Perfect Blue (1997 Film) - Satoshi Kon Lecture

週末にレンタルビデオ屋に行ってちょっと怖そうなアニメでリアルっぽいぞっていうのがあって撮ったとするじゃないですかうちに帰ってさあ見ようかなと思って
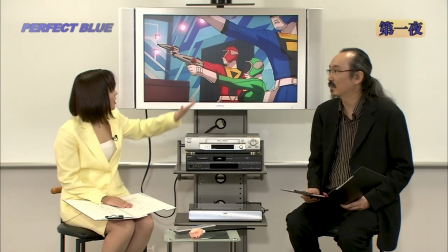253s
この映画出てきたら間違ったのを借りたのかなと思うじゃないですか私最初はこういう映画なのかと思いましたほら
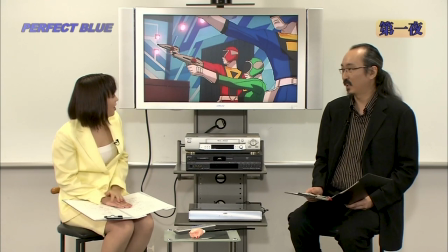259s
こういう戦隊もののいいお客さんだな正しい反応です
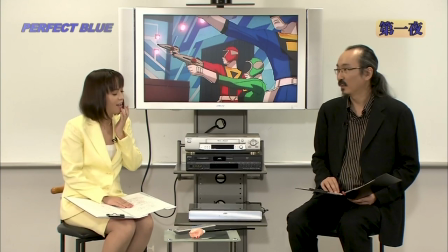264s
最初ある程度のところまで思っちゃいましたねですよねそういうひっかけを狙ったシーンでもあるんですよ子供向けかよ子供向けなんですけど大きいお兄さんという子供に向けて作られたそういう映画なんですけどそういう目論みもありつつと同時にですね
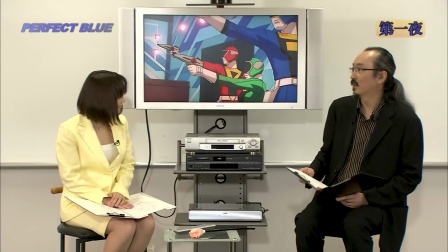289s
これは中に人が入ってますよねきっとね本当だったらねつまりマスクをしていると
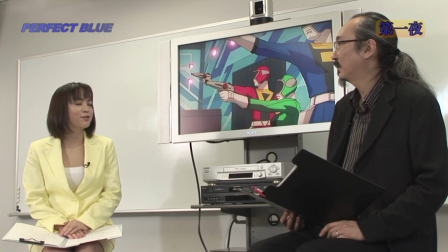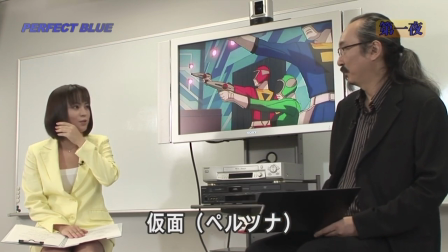302s
仮面ですね仮面そのテーマがこれからの映画に関わってくる
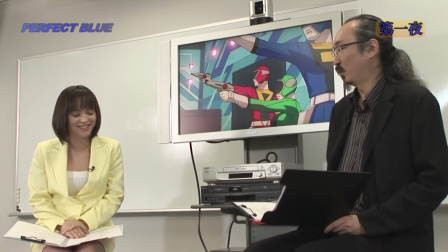309s
その通り大変飲み込みのいい人ですね映画の冒頭で
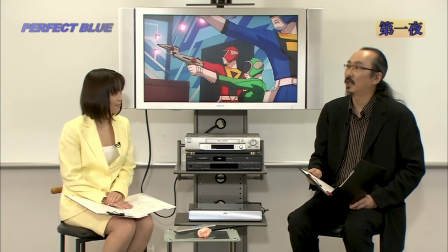321s
創作物で例えば論文あなた今困っているらしいじゃないですか
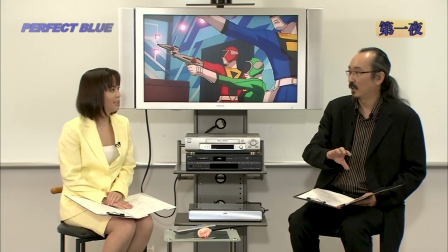328s
論文を書くときにまず最初に解説というかイントロがありますよねこういうことについて書きますよと書きますよね最初につまりそれなんですねその役目をこれから始まるのは仮面の話であると仮面
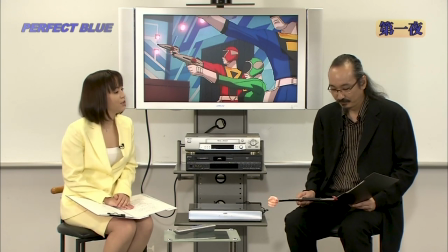346s
それは観客に気づいてもらおうという意図でやってたのか
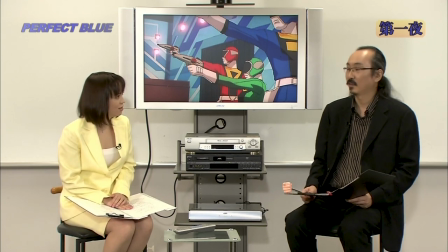351s
それとも監督だけが知りたくてというか
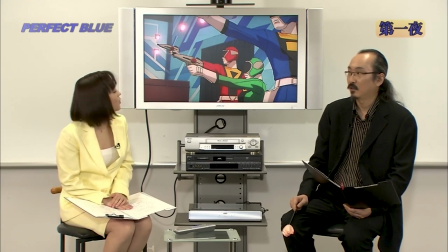357s
監督だけが分かっていればいいことなんですかね私そのことには全く気づかなかったんですけどそれで良いですこういうのは作っている方が演出する時にどういう態度でやっていくかという部分で大事なことでお客さんにとっては2回目見たときに気づいてもらえればいいかなと仮面というのはペルソナと言いますねペルソナご存知ですか役とかいう意味もありますそうですね自分がしている役割
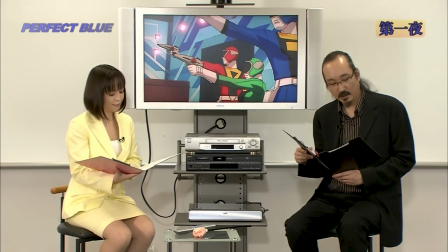390s
ラテン語元はラテン語でして仮面の意味なんですけど英語でパーソンパーソナリティP-E-R-S-O-Nあれがペルソナから来ている語源がみんなペルソナつまり仮面という意味合いとそれが表す人や人格というものを含意していると要するにパーフェクトブルーというこの映画は人間がつけているペルソナについてのお話ですよというような小難しいことをこのように子供向けの画面で描いたというところにあまり意味はないでもそのぐらいのことはやっぱり考えて作るわけでして
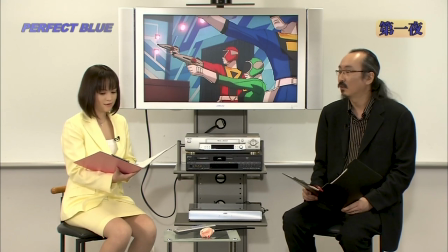442s
そういう何が自分なりのひっかけというのを
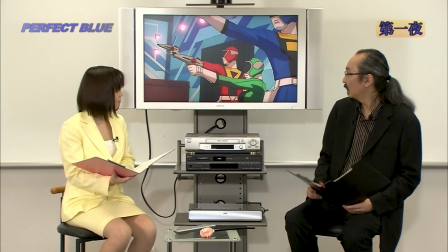446s
ここに込められたんじゃないかなと思っていますちなみにRGBになっております
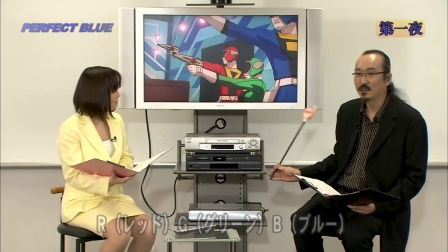453s
レッド、グリーン、ブルーパワートロンって一応私で名付けてたんですけど
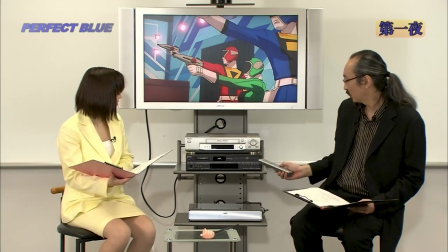462s
これが戦っているスペシャルアタックと言うと
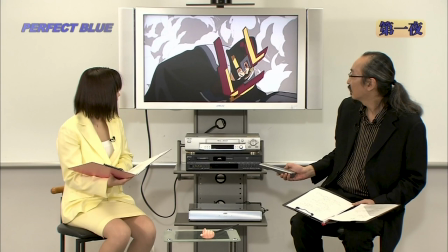472s
やっつけられる方がこれがキングバーグ